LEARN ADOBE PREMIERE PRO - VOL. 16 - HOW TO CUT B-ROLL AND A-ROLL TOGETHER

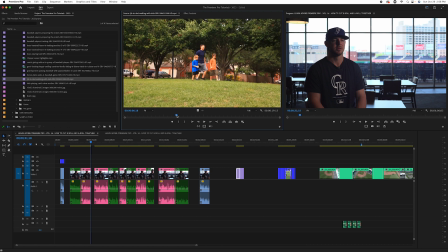252s
So also, when he talks about it, he says me and my brother. So you need to have that context of like, okay, it's him and his brother as kids.
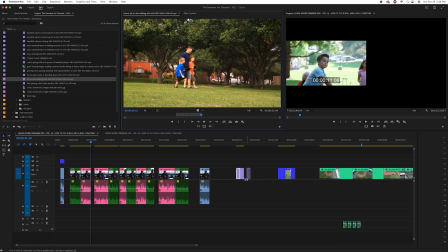260s
That's going to make this make a lot more sense. It wouldn't make sense to show like a boy and a girl or something, because that's clearly not what he's talking about.
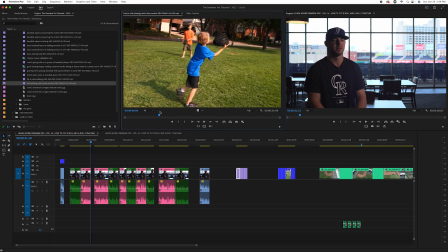267s
And then we have another one here. Okay, cool. So catching, throwing. So this could easily, and he talks about his family life and his parents. So easily that could be him and his brother with dad. So that is a really cool, nice basis to cover that.
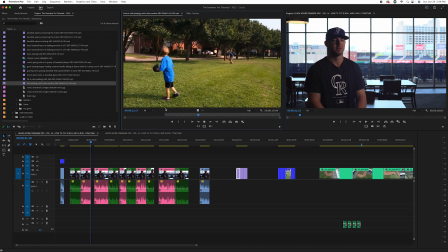283s
And then I'll show you how we're actually going to make this a little more interesting too, and show that this is not now.
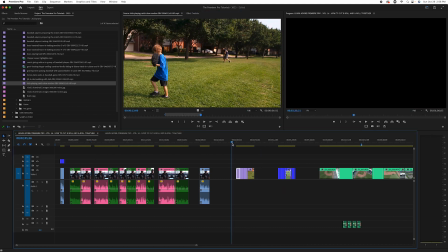290s
Okay, so if you look here, and a lot of times it's good, just kind of look at what you just selected and see, does this make sense?
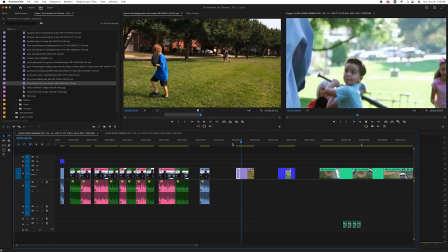297s
Okay, so kid diving to the ground, kid swinging, 2 kids walking,
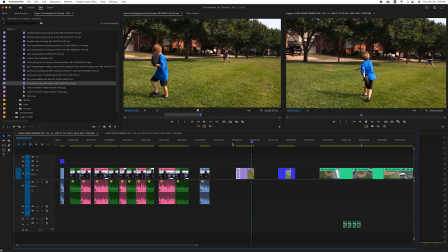306s
kids and dad. Now, he did mention T-ball. We didn't actually find one that had actual specific T-ball.
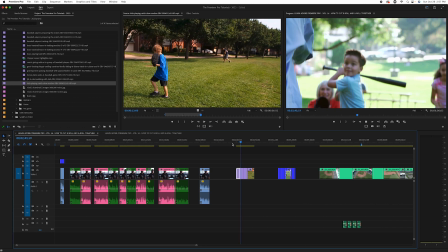312s
It is good to show the bat swinging. Now, this is something you have to be careful for in stock footage, right?
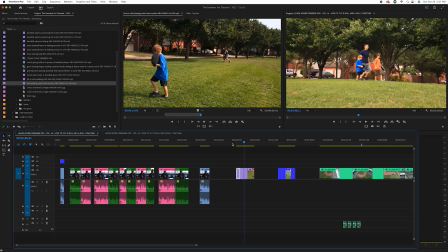318s
So that's one person, one model. Those are different people. They're clearly not the same people.
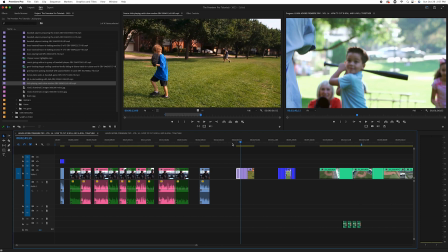324s
So one thing we can do is we can blur this a little bit and make it look like it could have been one of these kids here. We can do some stuff with the color. So we don't want it to look like we just went and got random stock footage clips, because that's where your audience loses it, because you lose your suspension of disbelief.
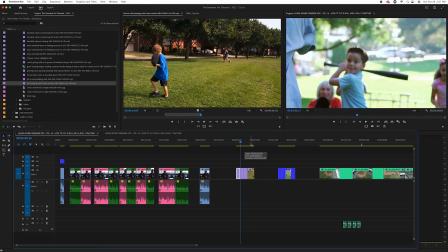342s
So let's line this up, and then at the end, once our clips are lined up, we're going to go back and see what we can do to them to just make them fit the tone and match a lot better.
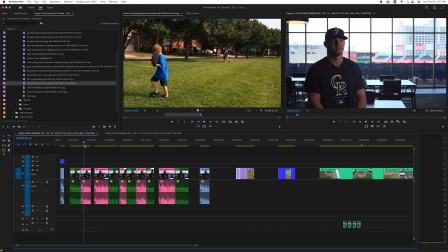352s
So I'm going to play this again now, knowing the clips we just selected.
Started playing with my brother probably when I was 3 or 4 years old, and got into T-ball like 4 or 5 years old.
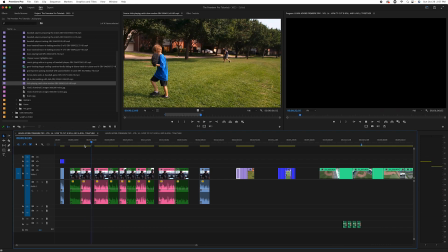363s So started up really, really young.
Okay. So what we want to do, playing with the brother.
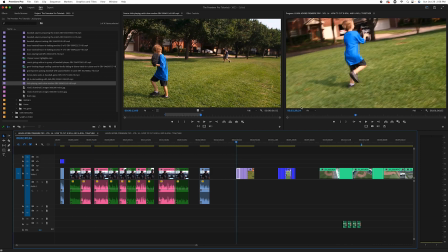368s
So that's the first thing we want to do. So we want to get something that shows that. So we have diving.
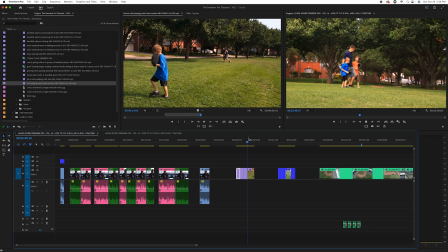374s
Okay. That. So throwing. So maybe like the two of them right there, because you're seeing the kid and his brother.
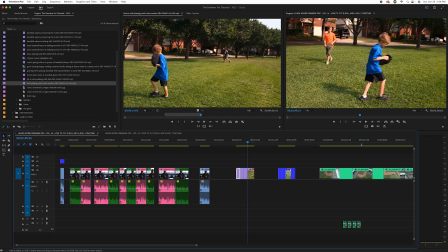384s
So we want to select that. And let's just kind of try to line it up and make it make sense of what he's saying.
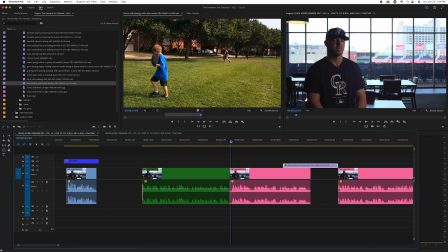391s
And when your B-roll like perfectly matches what they're saying, that's when this all really comes to life. So let's take a look.
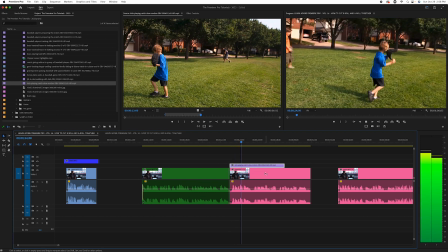400s And started playing with my brother probably when I was 3 or 4 years old.
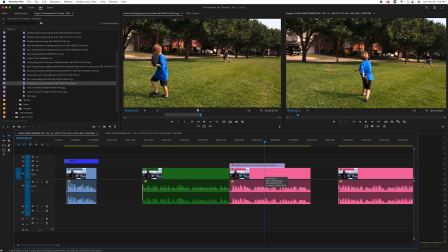405s
And okay, so right there, not bad.
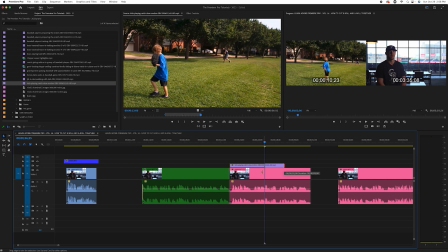407s
And again, he's talking about the brother, but clearly when you're that age, you're going to, there's usually an adult around that's helping you, bringing you to the park.
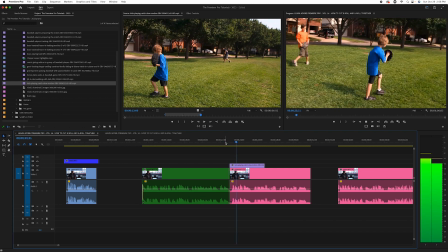415s
So the kids with the dad makes perfect sense.
And started playing with my brother probably when I was 3 or 4 years old, and got.
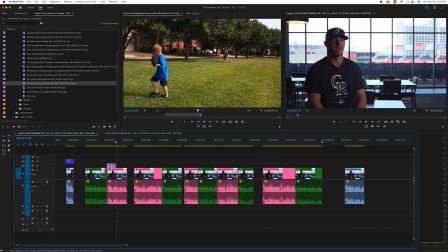421s
Okay, great. So got into T-ball.
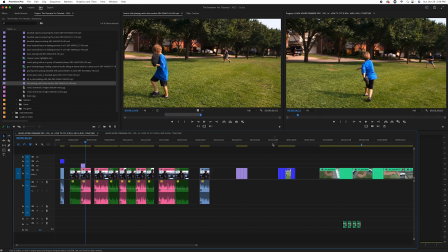427s
The closest thing we were able to find was a regular baseball.
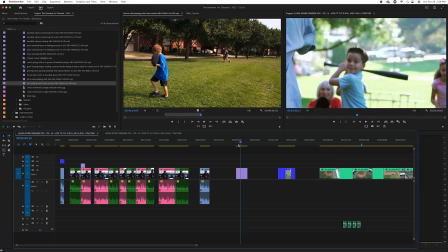430s
But the good thing is, if you look at the way this shot, and by the way, I also like to move this to the end of the timeline, because when I move it over,
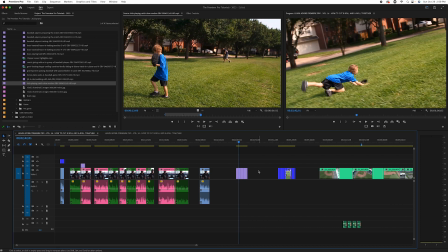437s
I'm not going to accidentally use that shot again, because it's no longer there in the pool. So work smarter, not harder.
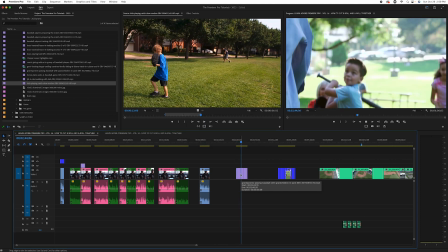444s
So what's good about the way this is framed, with a little adjustment, you could almost kind of Jedi mind trick your audience into thinking he's hitting off of a tee, because there's not a lot framed below where the swing is. So we're probably going to line that up, and we're going to do our best to kind of make it look like it could have been T-ball.
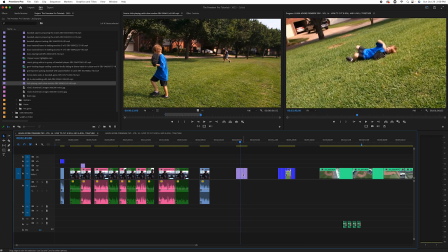462s
So let's drag that over to where he talks about T-ball.
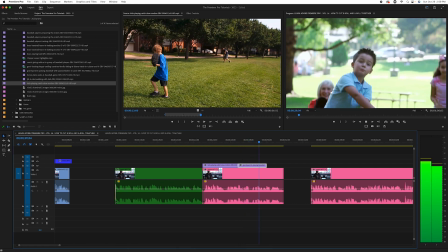469s Old and got into T-ball like 4 or 5 years old. So started up really, really young.
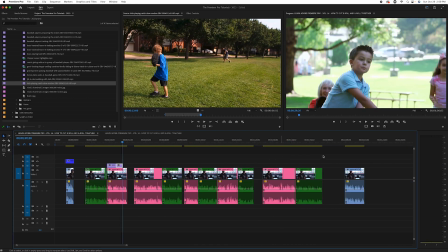475s
Okay, so started up really, really young. So again, we have here is our 2 clips that are left from that pool.
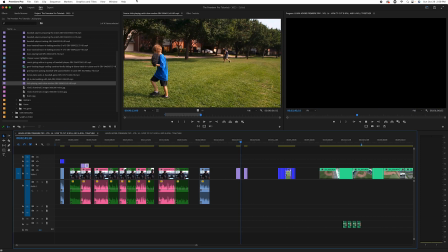484s
So we kind of could use that. He's talking about just me, right?
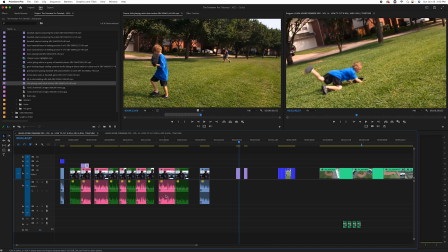490s
So maybe just seeing him there is good. So why don't we do that? And let's see if it covers.
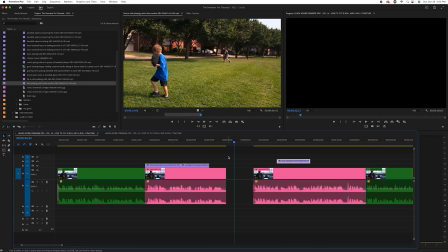495s
Now, remember we talked a little bit about pacing. We left this in here on purpose because we don't want to just jump to the next soundbite.